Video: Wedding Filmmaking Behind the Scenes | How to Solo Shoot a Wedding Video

So fantastic piece of gear. We'll dive into it a little bit more tomorrow, but this is pretty much it, guys. I'm going to get this packed up now and we'll see you guys in the morning. Day two, baby. Here we are in our back alley and we are taking all of our equipment over to the bride. She's going to be getting ready in about 15, 20 minutes. As you can see, I'm carrying all my own gear. I'm carrying my Pelican case, full of all my equipment, my lenses, et cetera. And then I have a shoulder bag for a couple of my tripods, couple light stands, but this is everything. I even have a hand to carry my Chinese food over to the venue. We're gonna eat on the way over. Let's head over to the venue and we'll say what's up. All right, so I know exactly what you're thinking. Chinese food on a wedding day, it's kind of risky business, right? But here at Wedding Film School, So we're all about taking the risks, whatever that means. Welcome to the suburbs. We're actually going to be starting our filming of The Bride here this afternoon.
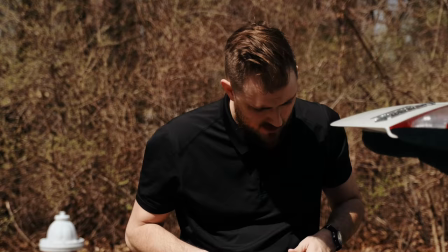(5:10)
And typically when I arrive, I don't like to lug a lot of gear into a place like this, into a house, someone's home.
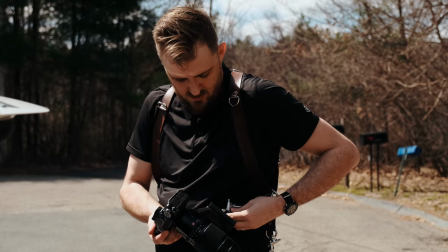(5:17)
I would much rather set up outside and just bring a few cameras in, travel pretty light, especially when it's just me.
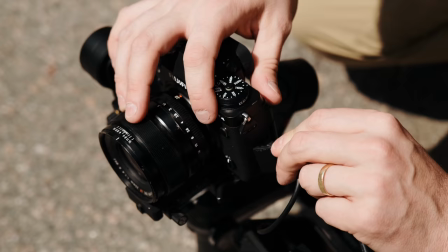(5:24)
I don't want to lug everything in, take a lot of time doing that. I don't want to lug it back out when I'm ready to go. Essentially, I want to be really fast and be really light. So that's what we're going to do now. I'm going to throw the cameras on my Holdfast, get everything that I really need and head inside, say hello. So let's do that right now.
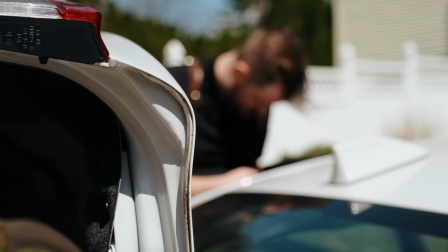So I think it's worth mentioning my own a bag that I like to carry on a wedding day. This is essentially a bag that I'll have on me at all times that I just hook into my Holdfast here. And it has batteries, it has extra cards, it has a multi-tool, just essentially anything that i would need on a wedding day so that i don't have to run to my big case everything i need will just be right on me the entire day let's make magic critical
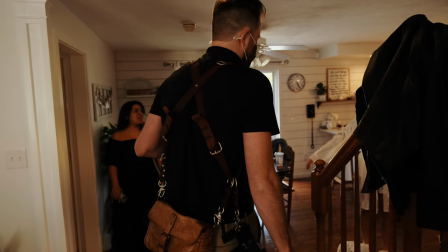(6:14)
very important hey happy
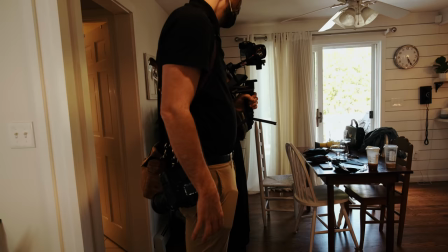(6:18)
wedding day finally here i know it's like flies right how are things coming along so far so good
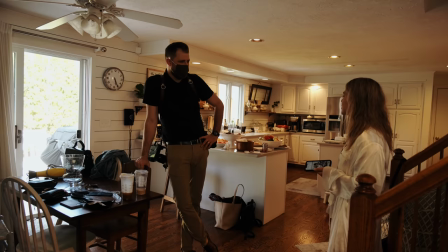(6:28)
gives you more time to just like worry about things order of business we said hi now i'm going to be shooting just some detail shots knock these out so that when they're done with hair and makeup i can hop over to them and get them when they're a little bit more put together because if you don't know if you shoot a bride before hair and makeup is done you could get screened at so we want to avoid that we're going to do the details first and then
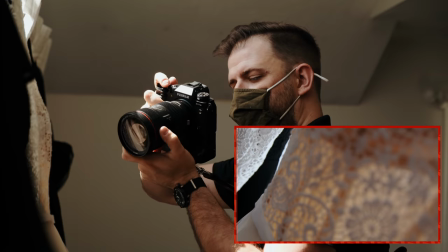(6:52)
hop over to them i kind of love the boning of the dress i think that's what they call it which is a hilarious name for it but i like
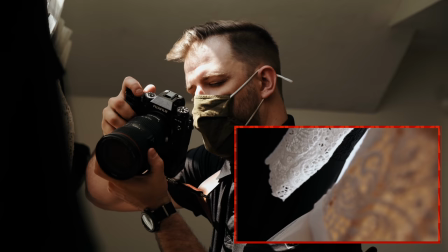(7:01)
it i think it looks really kind of nice and delicate and figure out how to get this nice roll going on so
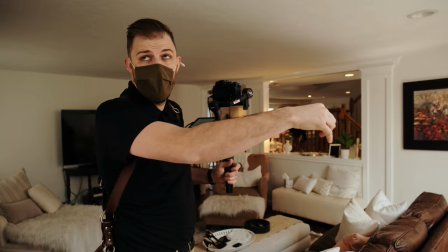(7:13)
in a room like this where you know there's a lot of natural light i'll probably take it from that window over there put it in this window over here which has
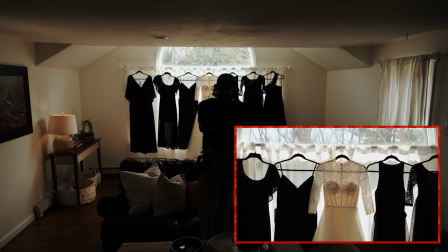(7:20)
a little bit more flat light so i'm gonna get this shot first though because they set up a nice dress window over here yeah then we'll move the dress after that
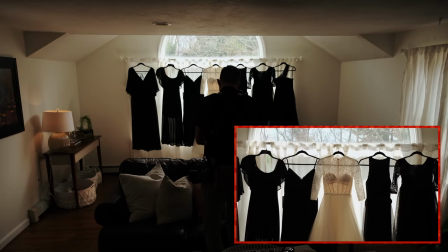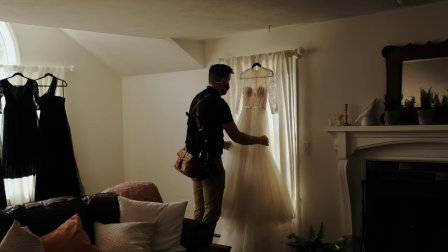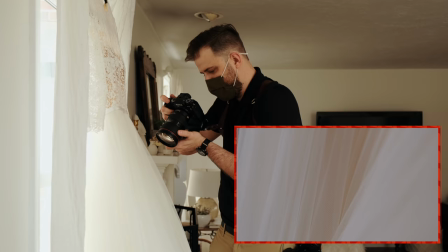(7:40)
I like this light a little bit more. It's a little bit more even, and I just love the tooling on this dress.
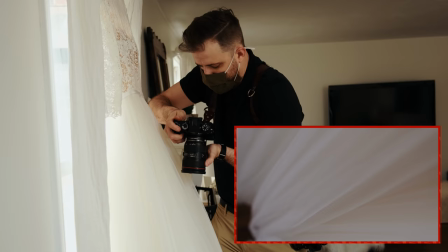(7:46)
Nice and soft, so I'm gonna get some kind of cool movement shots.
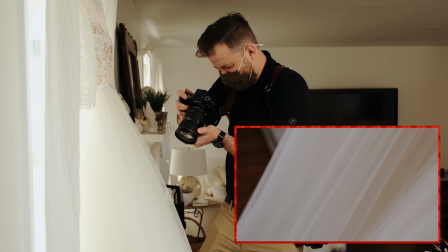(7:55)
Kind of give us a little bit of nice, airy kind of look.
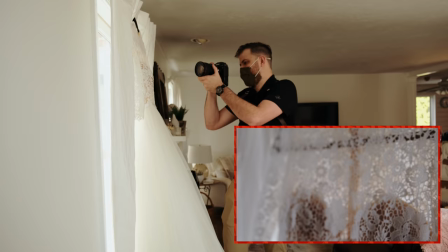Same thing with this tooling.
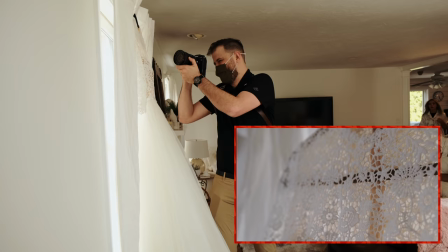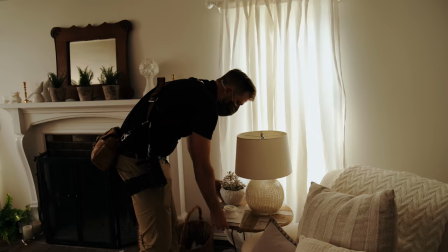(8:15)
White hanger might be nice. Okay, so I like this corner.
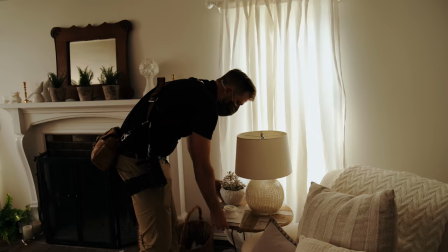(8:18)
I think the light looks nice and flat, really nice. So I'm actually gonna move this out, use this cool little table here. Maybe use a little tray or something. I don't know to get the rest of the details. You just got to make sure that if you move something that you end up moving items back. I get permission to be able to move something like a lamp because someone might get mad at you if you don't ask permission.
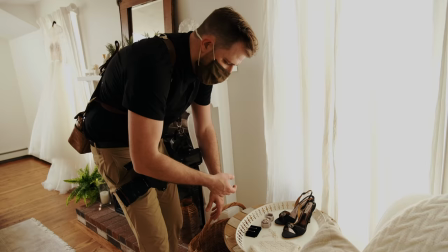(8:37)
If you're in a hotel room, I never ask permission. Generally, if I'm shooting details like this,
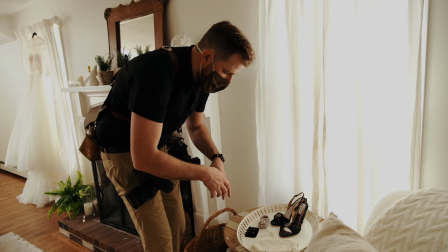(8:43)
I like to get it all in kind of one vignette because then I can just get close-ups of all of them and quickly rattle
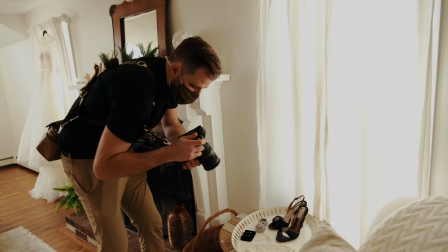(8:48)
through them as opposed to doing like a different setup for the shoes different shoot for the um
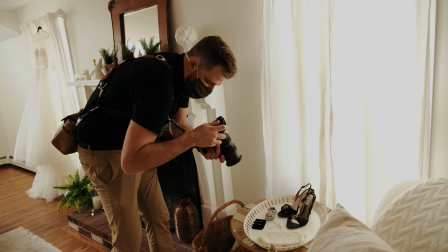(8:54)
jewelry different shot for the hair piece whatever just makes your job with technique a little bit
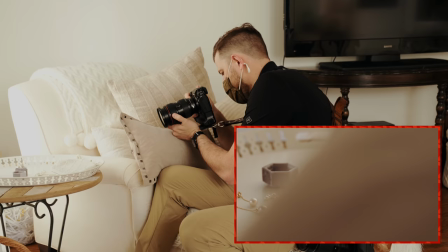(8:59)
faster and easier i love using the art of some foreground to be able to do some reveals
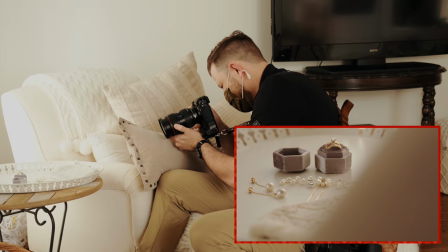(9:07)
on detail shots especially something like this it just feels pretty nice and luxurious and if it's in 60 usually it looks pretty nice. Kind of playing around with these today for the first time. They're pretty fun. These are called fractals. I just got these on Amazon. Kind of give like a little bit of a glare so that if you have a detail shot or just in general a shot that you think is kind of boring is adding a little bit of kind of shimmer a little bit of shine to of the corner of your frame,
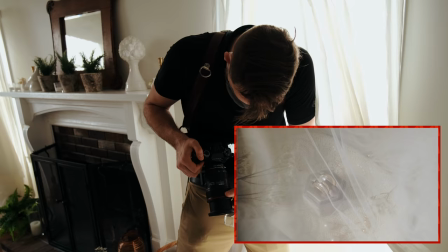(9:40)
I don't know, it's kind of interesting.
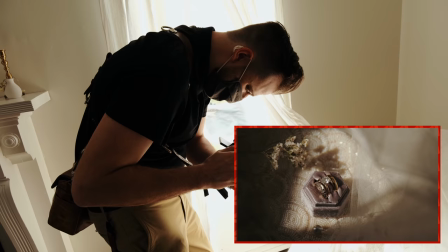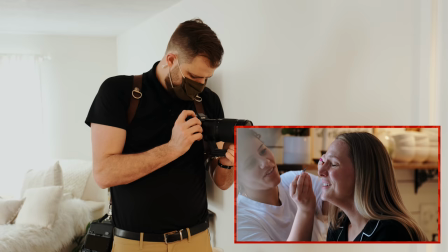(9:52)
So right now, I'm filming some of the bridesmaids
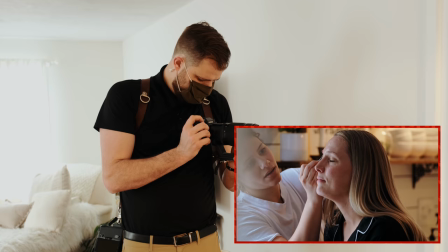(9:57)
during their preparations, and this is like the perfect example of like,
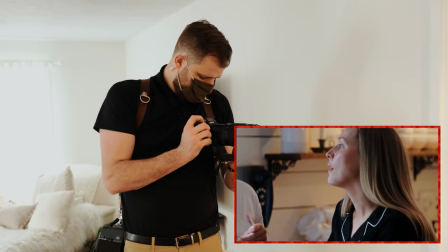(10:02)
kind of can be weird lighting, mixed lighting conditions, where I'm getting some outside lighting hitting her face,
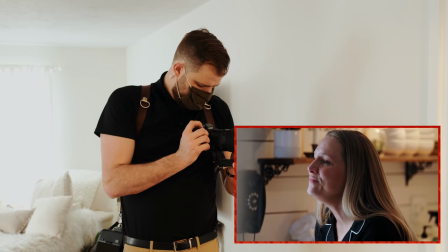(10:10)
but it's kind of giving her a nice little silhouette also, but then also behind her she has a bad yellow light too so typically what i would do in this case is i would probably stop recording and i would head over and turn off those lights behind her so let's do that and
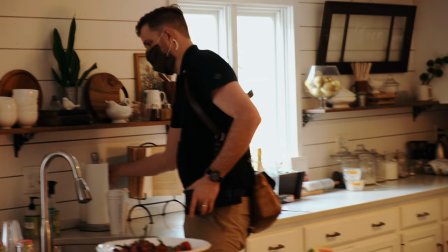(10:27)
then we'll change our color temperature to something different
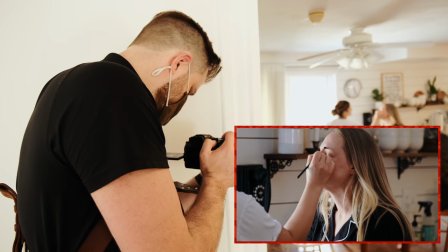(10:33)
hi yeah i did i like this look a little bit more just a little bit more natural a little less weird mixed lighting. Okay, so we finished shooting the details. I got a little bit of getting ready. I typically don't like to do a whole lot of hair and makeup before makeup is done. We are going to head over to the guys and just film a little bit of them. Something that if I'm solo shooting, it's kind of something I'll do sometimes if they're close enough and if we have enough time. Otherwise, I'll just film the groom a little bit later in the day. It seems like we have enough time. We're doing really well. It's currently 1 45. We'll head over to the guys, probably shoot for like 15-20 minutes and then head back over and by that time hair and makeup here we'll probably be wrapping up and get the dress and do the rest of the ladies preparation so let's get her done so we just got over here with the guys we're just gonna get a little bit of them hanging out doing some portraits and then we'll shoot back to the girls honestly i just keep this pretty simple it's not really a lot going on the light sucks but we'll get some of the groom individually maybe get some of them hanging out together laughing but uh we'll keep it pretty simple.
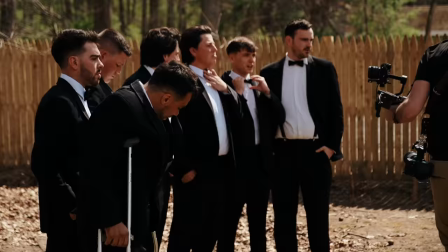(11:45)
There you go.
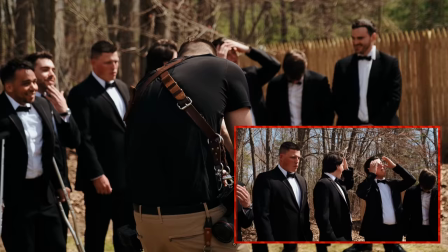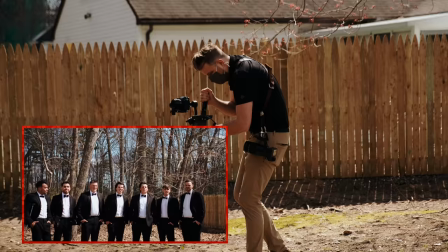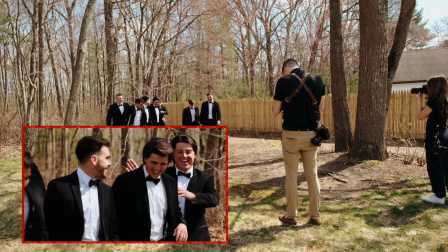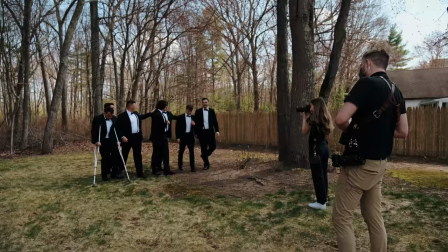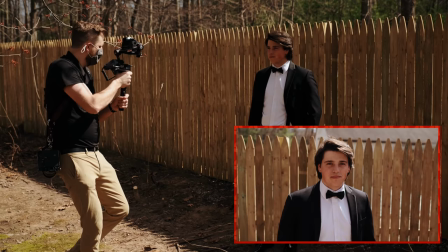(12:11)
Just keep on looking at the camera. Give it a little smile.